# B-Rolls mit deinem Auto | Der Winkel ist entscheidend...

Hallo aus meinem Auto, mein Name ist André Neumann und um dieses Auto geht es heute, also nicht speziell um mein Auto,
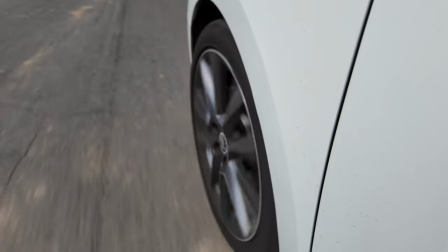sondern generell um das Auto und zwar um Kamerawinkel und Kameraausnahmen aus und um den Auto.
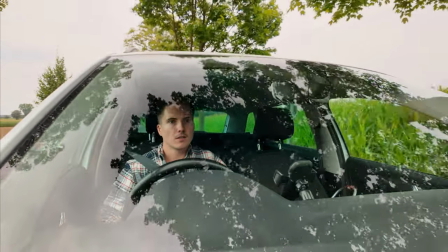Also diese sogenannten B-Rolls sind dafür da, damit dein Video spannender bleibt und du ein gewisses Storytelling in deinen Videos erzielen kannst und der Zuschauer dran bleibt und sich denkt, wow, dafür möchte ich gerne mehr sehen. Ich quatsche auch nicht weiter, gar nicht lange um den heißen Brei, sondern fangen wir direkt an mit den Winkeln aus dem Auto.
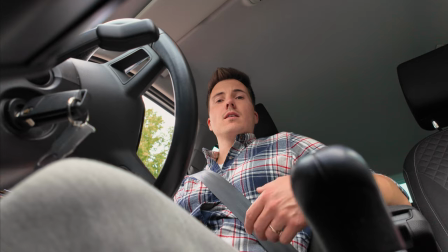Winkel Nummer 1 ist hier ein Winkel aus der Mittelkonsole.
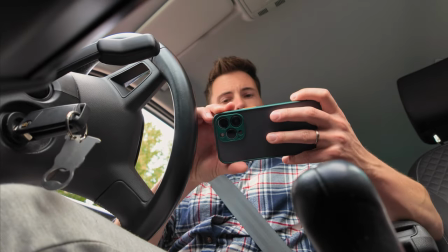Die Osmo Action 3 habe ich einfach die Mittelkonsole reingelegt. Das Ganze sieht so aus.
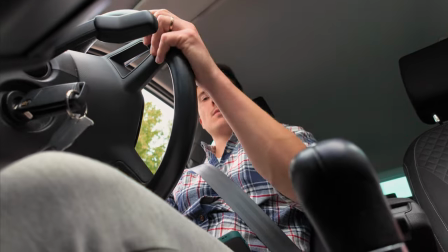Und hier ist ganz cool zu sehen, dass man Lenkbewegungen dann erkennt von dem Fahrer.
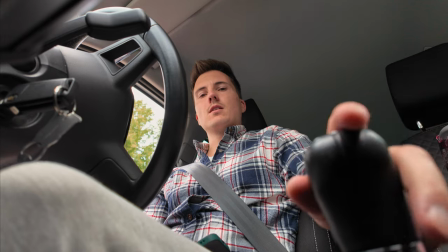Und man kann sehen, dass geschaltet wird.
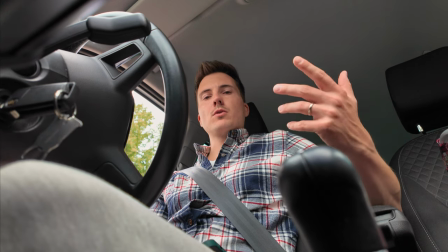Und das Ganze vermittelt einfach, dass man zu einem gewissen Ort hinfahren möchte. beziehungsweise gerade hinfährt oder aber auf dem Weg von A nach B ist.
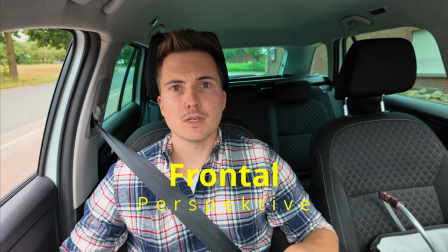Dann gibt es hier die sogenannte Frontalperspektive, die zeigt den Fahrer,
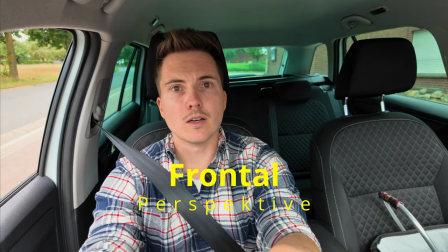wie er sich zum Beispiel die Landschaft anschaut oder aber wenn bei ihm vor allem irgendwas Spannendes passiert.
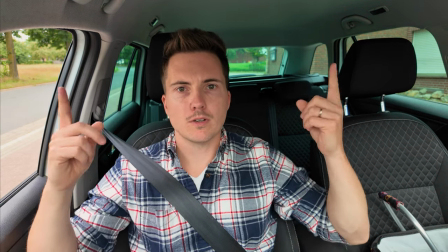Und hier ist ganz cool zu sehen, dass man so ein bisschen was von der Umgebung sieht, wenn sich das Fahrzeug bewegt.
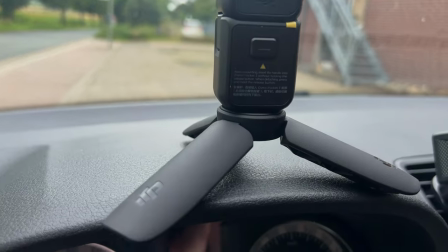Equipment, was du hier für brauchst, ich habe das zum Beispiel jetzt auf diesem mitgelieferten DJI Mini Tripod.
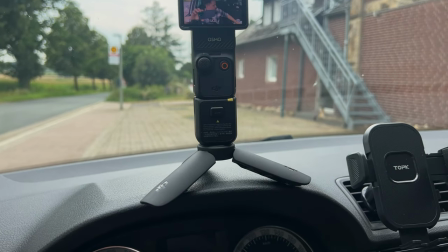Steht hier ein bisschen wackelig, wenn ich jetzt fahren würde. Du kannst als Alternative aber auch hier so einen Gorilla-Pot nehmen
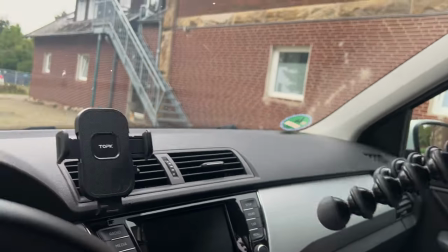und den kannst du flexibel aufstellen und so ein bisschen sichern,
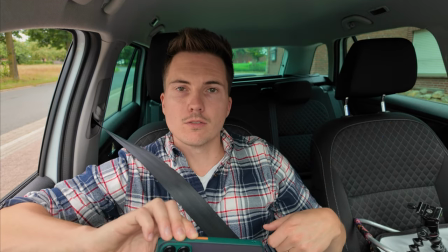dass das nicht verrutscht oder verrutscht weh in der Fahrt.
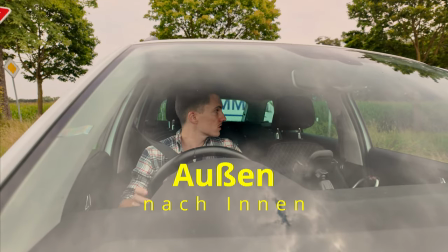Dann gibt es noch diesen Winkel von außen auf der Motorhaube mit dem Blick
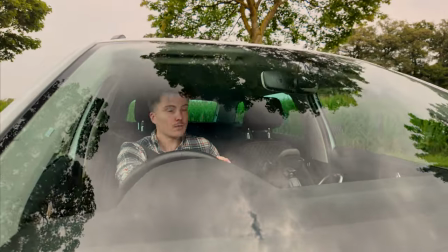in das Innere des Fahrzeugs und man erkennt so ein bisschen von der Umgebung was.
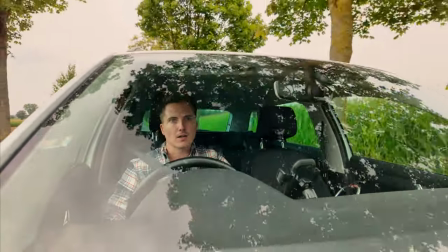Und das ist ein Winkel, den ich sehr interessant finde, weil er einmal die Umgebung zeigt und den Fahrer, wie er handelt.
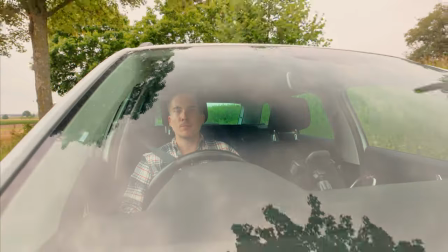Ich habe mich jetzt gerade gesehen, wie ich rückwärts gefahren bin. Und ja, ein sehr, sehr interessanter Winkel, wie ich finde.
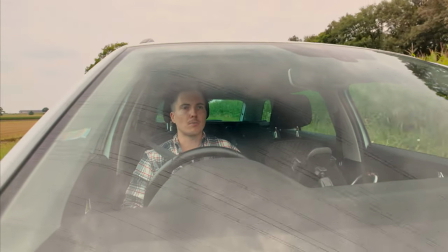Benutzt habe ich dafür einen Magnet-Tripod, beziehungsweise so einen Saugnapf.
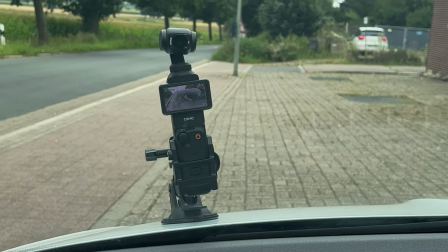Ist ein ganz billiger, den ich hier habe. Benutze ich tatsächlich jetzt auch das erste Mal.
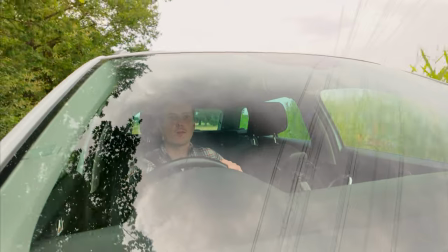aber der hält bombenfest, ich war jetzt gerade mit knapp 50 kmh unterwegs, schneller würde ich damit tatsächlich nicht fahren,
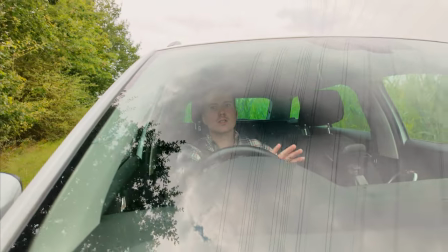aber für so b-rolls reicht das auf jeden Fall.
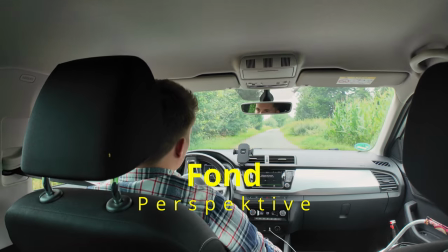Dann siehst du hier jetzt eine Perspektive aus dem Hinterraum des Fahrzeugs.
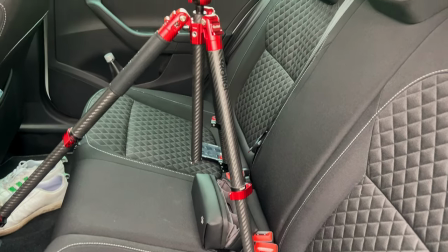Die Kamera befindet sich auf einem ganz normalen Stativ, welcher auf dem Sitz steht und auch hier finde ich,
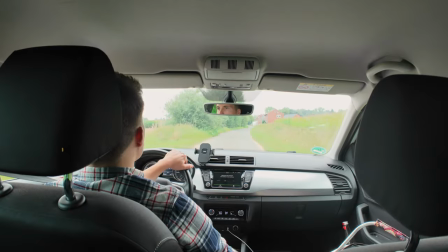dass es eine sehr interessante perspektive ist weil sie zum einen zeigt welche handlungen der fahrer
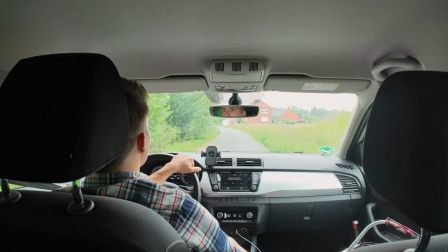vornehmt indem er zur seite guckt schaltet lenkt etc zeigt aber auch hier wieder ein bisschen was von der umgebung
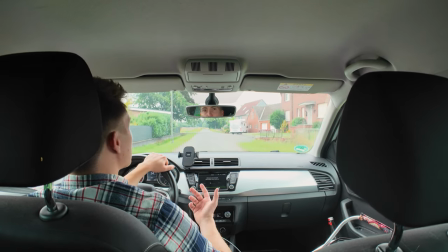wo der fahrer sich gerade befindet oder auf welchem weg gerade hin ist hier hast du jetzt eine perspektive von
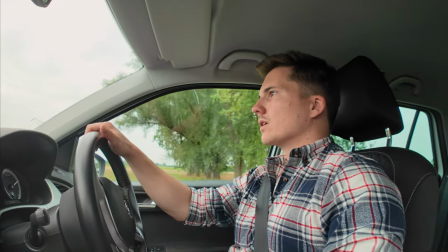der seite also profil quasi oder im halbprofil und bei mir ist es so dass der stativ jetzt auf dem Gorillapod steht,
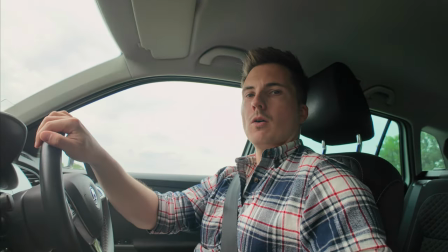auf dem Beifahrersitz. Du kannst hier als Alternative aber auch ein großes Stativ benutzen und das in den Fußraum aufstellen.
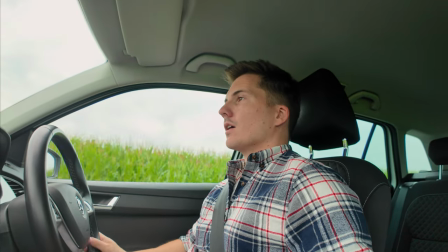Du kannst einen Saugnaff benutzen und die an die Innenseite der Fensterscheibe dran machen.
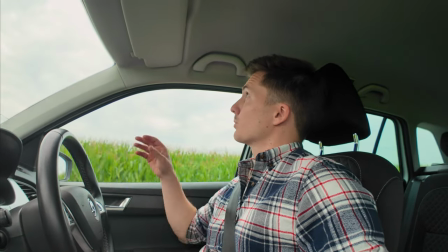Du kannst aber auch das Gorillapod benutzen und es am Griff festmachen.
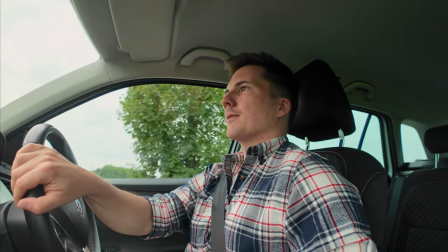Also hier hast du tatsächlich viele Möglichkeiten diesen Blickwinkel zu erzeugen.
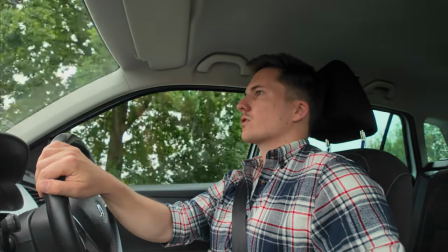Und auch hier finde ich es wieder ganz interessant zu sehen, welche Handlung der Fahrer vornehmt.
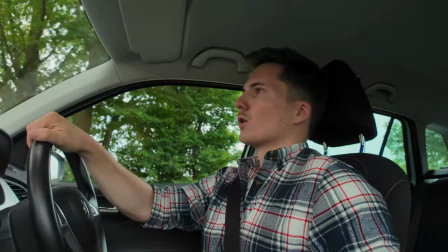Er guckt sich die Umgebung an, lenkt das Fahrzeug, mit dem er unterwegs ist und auch hier wird wieder ein bisschen was von der Umgebung gezeigt.